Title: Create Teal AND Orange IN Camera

So we'll just do that now.
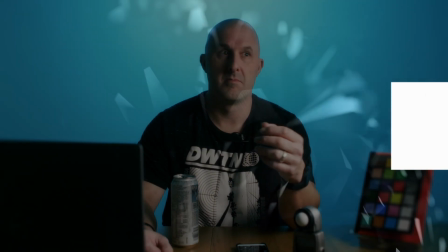So as you can see,
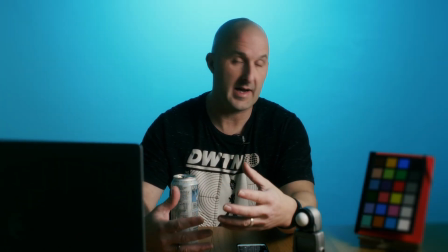just by adding a few elements into the actual frame itself can really help with sense of scale.
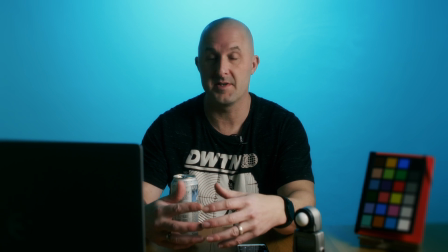Now we've not gone crazy, we're just using these items for demonstration purposes, but you can pick items at the client's venue that will help with a sense of depth, so that you can then at least make the frame look a little bit more interesting.
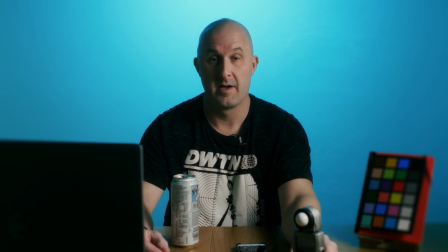So all I've done is I've picked a laptop, color chart, and the light meter, just to add a bit of sense of depth.
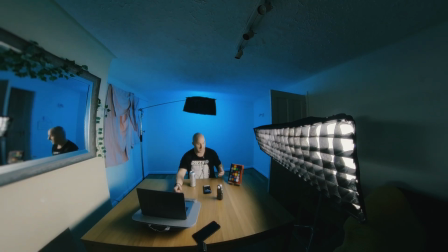So we got something in the foreground, we've got something in the midground, myself and a drink, not sponsored, And obviously then we've got the teal then light being projected on the back.
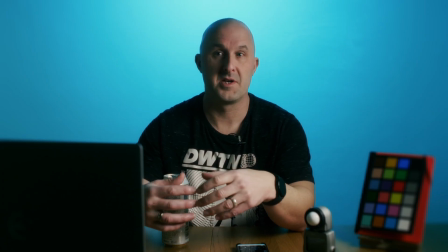And that is how you can just make a boring venue a lot more interesting with just injecting a bit of teal and orange.
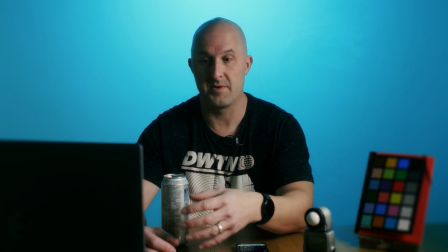Now you can make these colors stand out a bit more if you decide that you are going to do a bit of color grading.
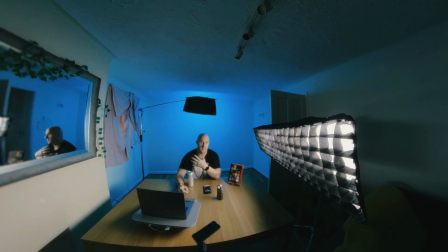You will have an easier time because the background itself has been washed with teal, so you will be able to play with the shadows and things much more easy,
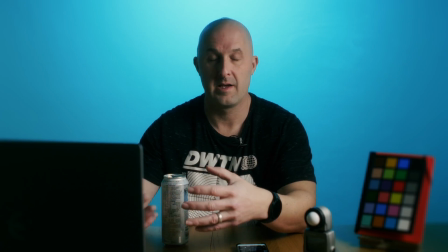and you don't have to push the color grade too far in order to achieve a satisfactory look.
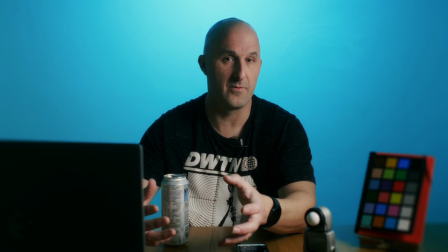Now it's not something that you need to use all the time, it's just food for thought, but it might give you guys just a bit of a better insight.
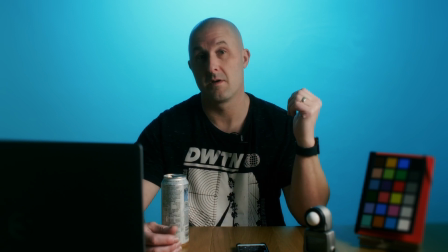Now you could do this even better.
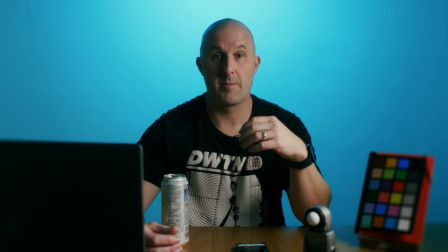Again, you could add like a gobo projector if you have the money to do that, or if you have one,
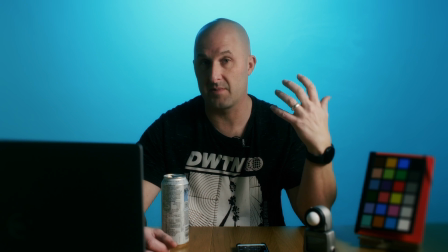and you can project a shadow or something on the back wall just to break it up and make it better.
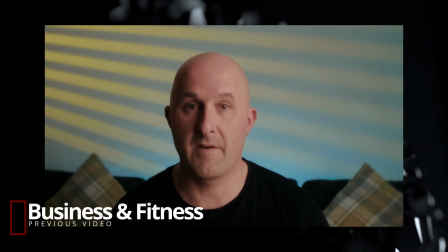And I did this, I think, in the last video when I talked about fitness and videography and content creation.
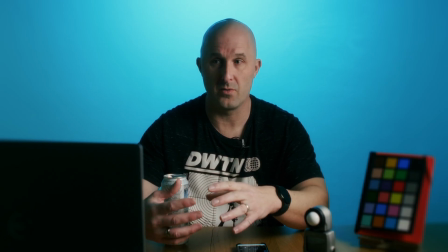So there's a lot of things you can do to a boring venue, and teal and orange is a fantastic way to go, but it's just the start.
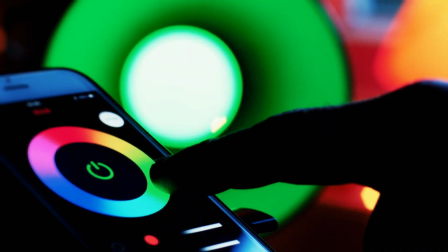You are not limited to those colors. In fact, I would have a look at the color wheel and find complementary colors,
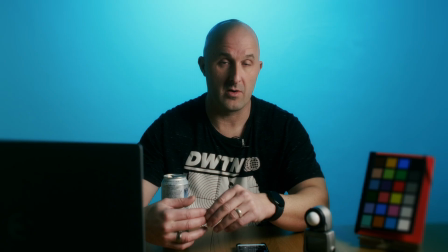or I would actually take a look at the branding of the customer and see if they're happy for some of those colors to be injected into the background so that it stays on point with their branding.
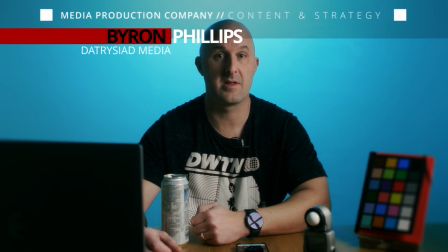And that is it. So if you like the content, please give me the thumbs up, and I will see you guys in the next one.
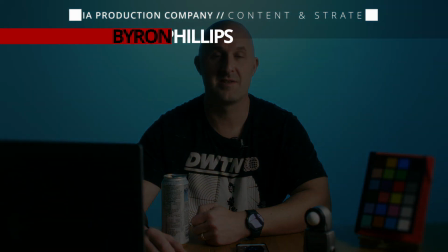Cheers.